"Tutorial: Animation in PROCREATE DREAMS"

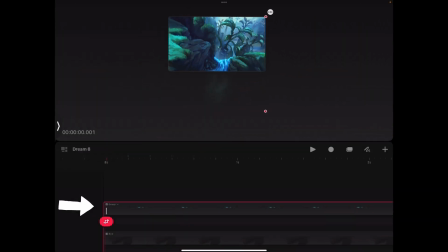[8:15]
To do so, we select the group containing all the elements in our scene and keyframe its initial position at the beginning of the animation. After double checking that the anchor is right in center of the canvas,
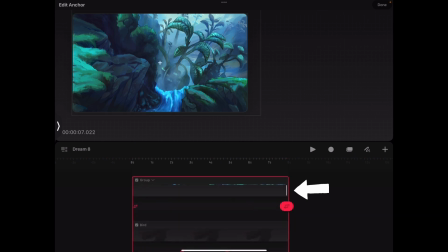[8:27]
we jump to the end of the animation and set a keyframe with the entire group of elements zoomed in just a little bit. Now we created a fake camera zoom into the scene. But at the moment, there is no parallax motion happening.
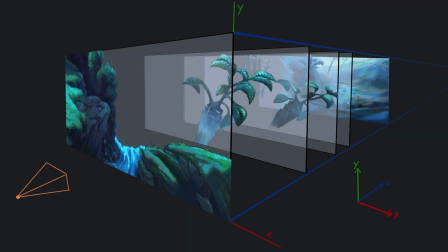[8:50]
Now it's time to remember our Z depth layer structure from earlier. By doing little adjustments to each individual layer, we can now create some parallax effect. As a general rule of thumb, just remember the following. When there is camera movement involved, objects closer to the camera or viewer move more and faster,
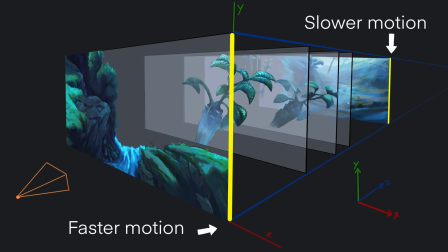[9:10]
while objects move slower and less the further their distance to the camera.
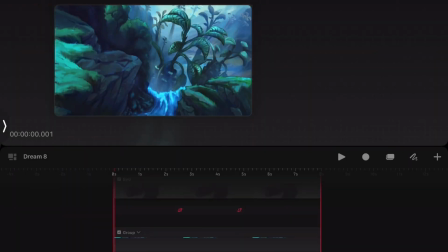[9:17]
With this in mind, we go ahead,
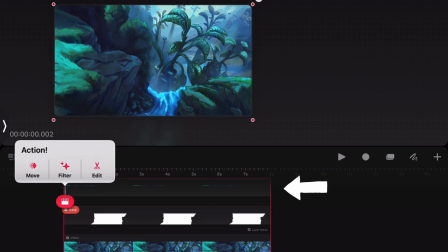[9:20]
grab our foreground layer and adjust its scale at the end of the animation to be a little more zoomed in than the rest of the scene.
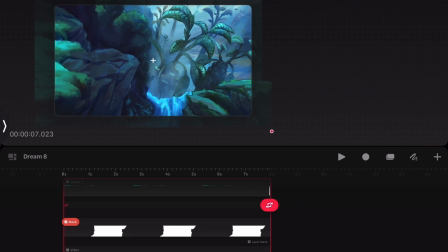Now we can see that due to the accelerated zoom speed of the foreground layer, there is already parallax effect in relation to the rest of the scene.
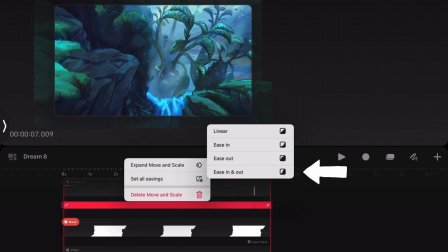[9:43]
The easing is then set to ease in and out, giving the zoom a smoother feeling.
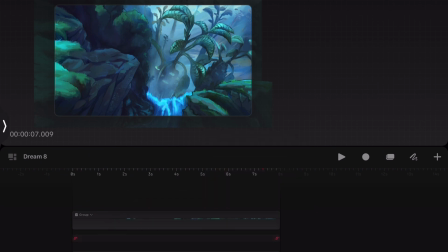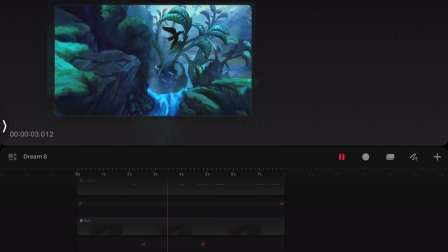[10:03]
We then move down through our layers, adjusting their zoom level, while decreasing the zoom intensity the further we get into the distance. This process is kind of intuitive, so just play around with it until you feel like the different zoom speeds are adding a sense of depth to the scene.
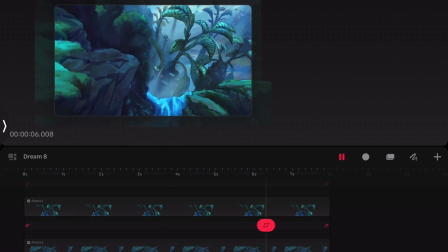Just think of sitting in the back seat of a car as a kid. The trees next to the road fly by in seconds, while clouds on the horizon seem to be frozen in time.
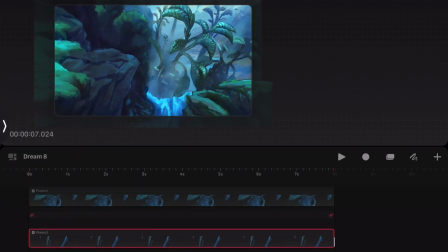[10:35]
Every motion, whether it be to the left, right, up or down, decelerates the further we get into the distance.
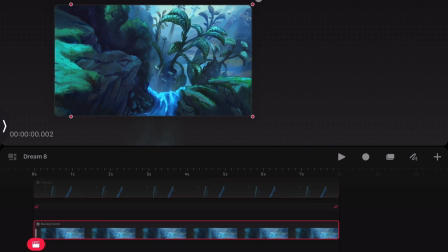Everything put together will return you this result.
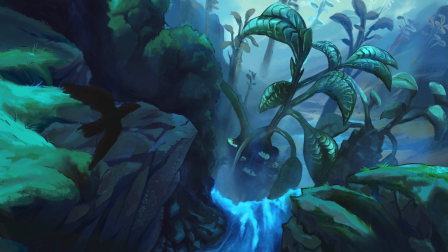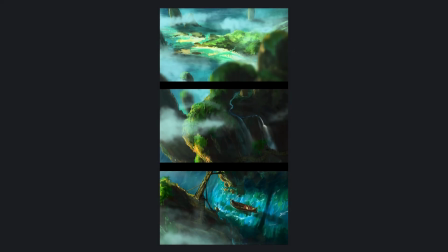[10:58]
As a bonus, we can now take these concepts and transfer them to other scenes. In this one,
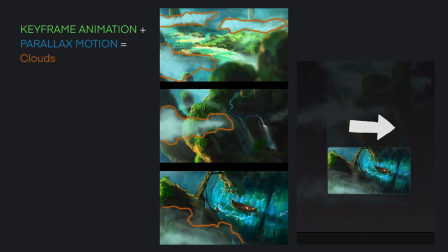[11:05]
all the cloud textures are on different tracks and moved to the right with decreasing speed the further they are in the distance by simply keyframing their position.
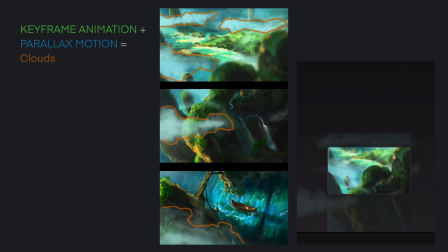[11:13]
Just like we did with the vapor on our waterfall. The same is done with the boat and the shadow it is casting on the water. The water effect is done in motion leap and masked into the scene with the same method as for the river animation.
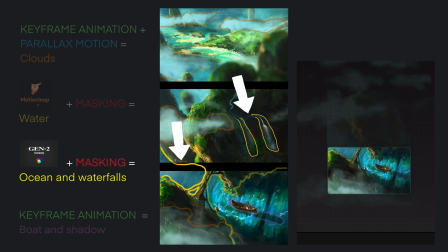[11:31]
The waterfalls and ocean movement in the back is also masked in like this, while the animation was done using Runway AI Gen 2 to create the motion.
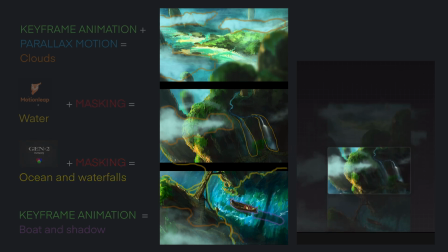[11:40]
The background is separated from the rest and moved at a slower pace, while all the elements are moved upwards to create the illusion of a camera panning down. As a little detail,
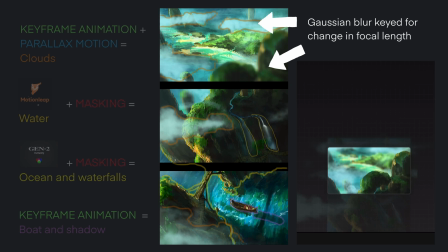[11:51]
Gaussian blur is keyframed on the fore and background to create the effect of a change in focal length with depth of field, returning this result.
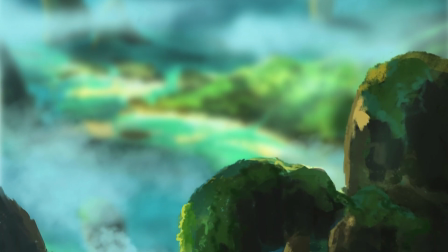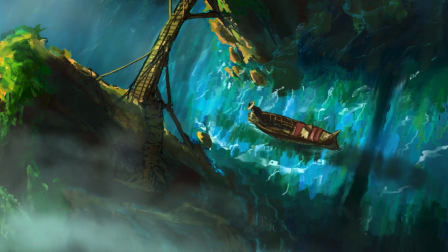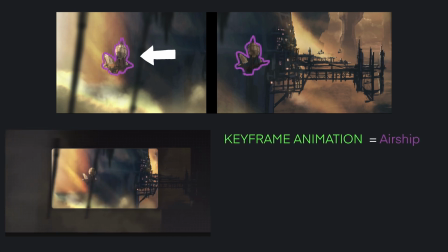[12:13]
In this scene, the motion of the airship is once again achieved by keyframing its position, rotation, and scale.